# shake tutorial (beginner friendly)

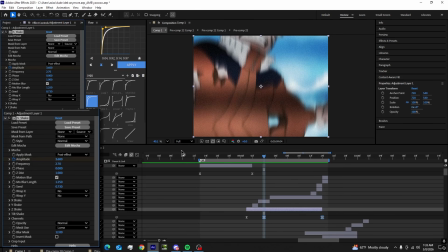8:16 So now looking at the keyframes here,
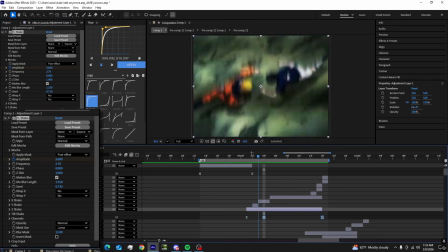8:21 see for about 3 frames I have this set to 0,
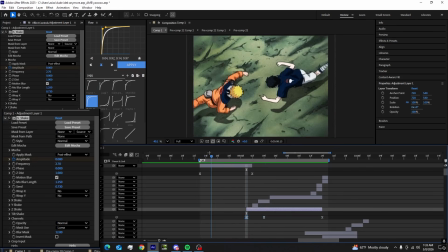8:26 and what this does is, like, if I showed you this without it,
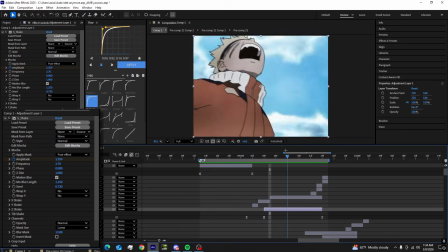8:40 it looks alright, especially because this transition kind of helps it, but with the build-up, it gives it
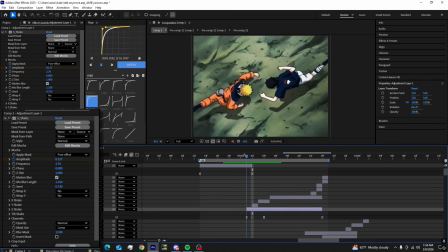8:49 some movement going into the shake, although it's really slight, especially for this frame, and I could make this a bit longer if I wanted to. Actually, this is a graph that I use, so you can see the build up more.
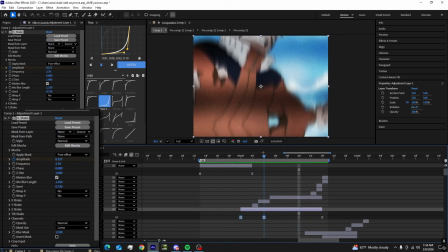9:11 I don't really like this though. I feel like it's too much movement before the upwards.
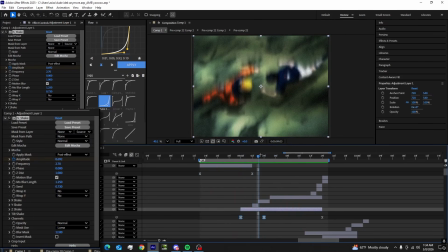9:18 But build-ups are extremely important.
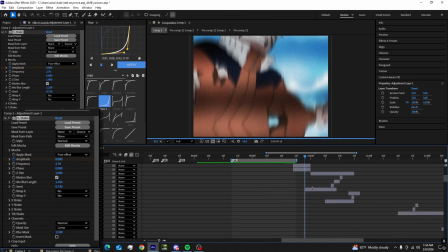9:22 If you actually look at all the rest of my shakes for this edit, they all
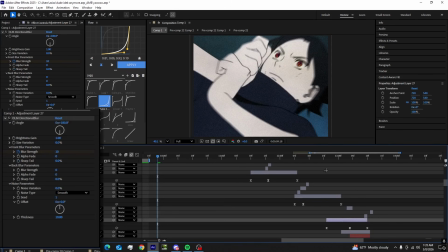9:29 have some kind of build-up, because build-ups are extremely important.
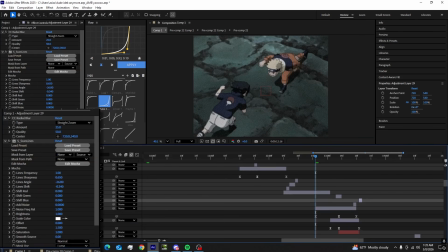9:37 They all have build-ups because build-ups are extremely important to make your shakes look a lot smoother.
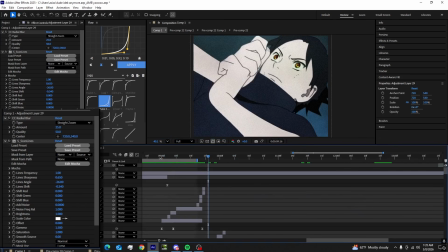9:44 So let's say if I wanted to come back here and put a build-up on this.
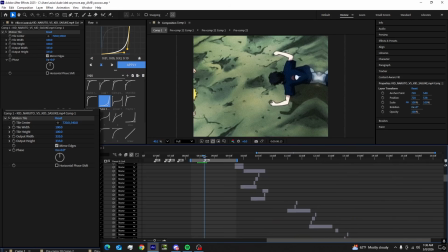9:50 Okay, so I actually added a clip before just to show you what it looks like with the build-up.
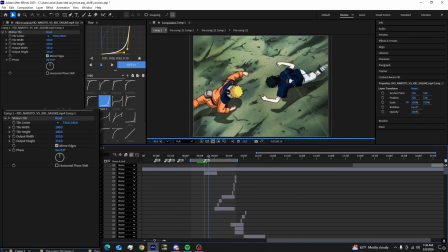9:55 So this is what it looks like without it. I mean, I've already showed you this shake. That's what it looks like. Could look better.
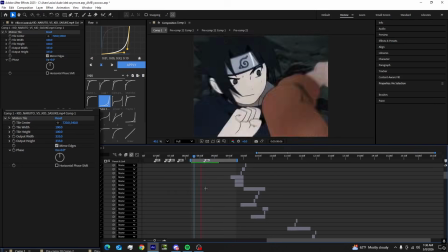10:07 Like you can see that the shake is kind of sudden. Shakes are a very clip dependent thing.
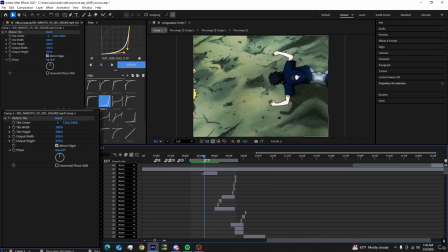10:15 I'm just showing you guys what works best for me to give you some ideas.
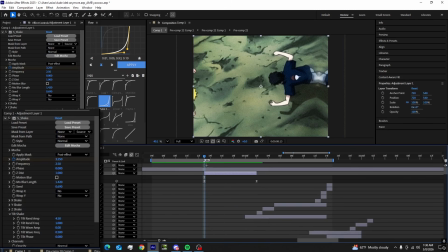10:18 But if I wanted to put a build up for this, I would show my keyframes by clicking U. I'd go 1, 2, I'd say like 3 to 4.
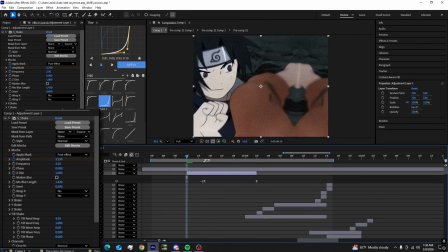10:26 I usually go 3. Drag this out, and then I'm just gonna bring this down to 0.
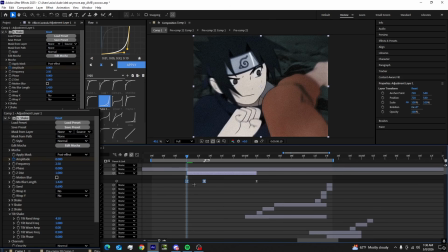10:31 I'm not gonna do anything crazy. Highlight these two. They should already be easy eased because you easy used them before. Use this graph right here. Looks like in my graph editor,
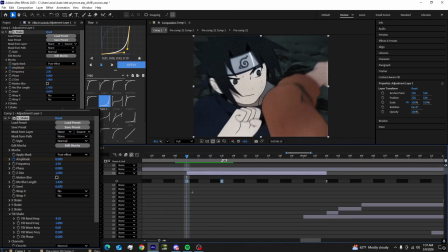10:48 and I'm actually gonna drag this out a frame. Or no, I'll just loosen the keyframe because I don't think you can see it that much.
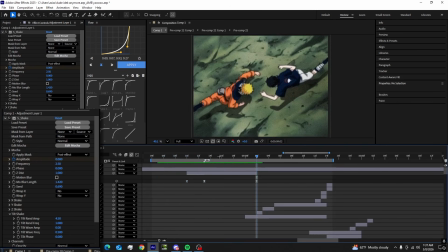11:00 So like even here, I'm still. So you can see that it's and this is with no like effects.
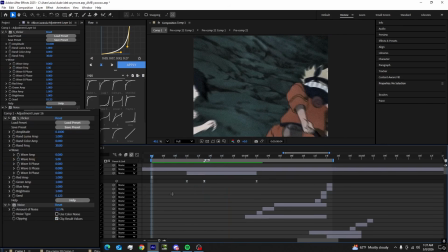11:08 I haven't put anything on this to make the transition go smoother, but you just see that I can't really start just like that.
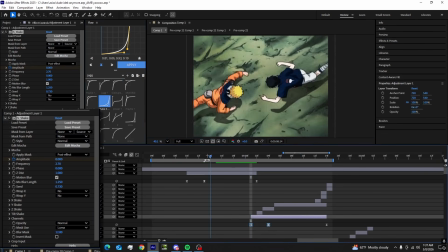11:16 I dragged this out by a keyframe, but you can see that this movement just looks just that little much smoother.
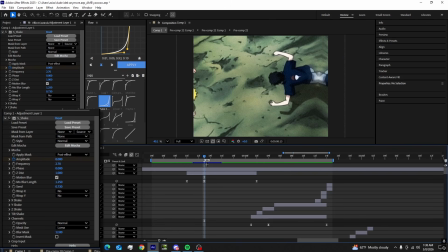11:25 That's the entire tutorial. I know shakes can be a little bit confusing sometimes, and I'm not trying to explain it like drawn out, so this video is not like 20 minutes long. So if you do have any questions, message me on Discord.
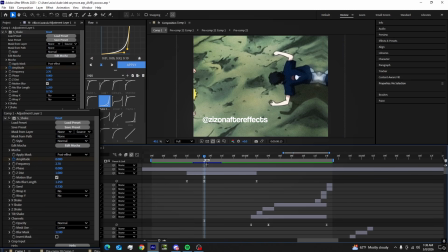11:42 I'll put my Discord on the screen right now, or you can just drop a comment. I check them all the time, so I'll definitely respond to you. And let me know if this helped,
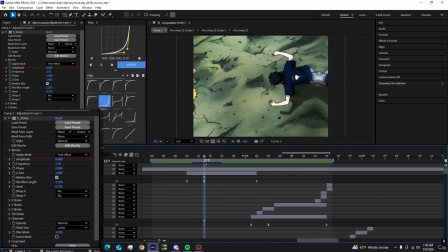11:56 and also let me know what type of tutorials you guys would like to see in the future. And I'm definitely going to try to make an effect one, because I see some comments for that too. But yeah, I'd say 3 things to take away from this tutorial is
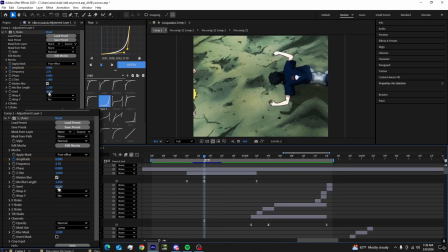12:15 use the seed, change the seed around to get different shakes.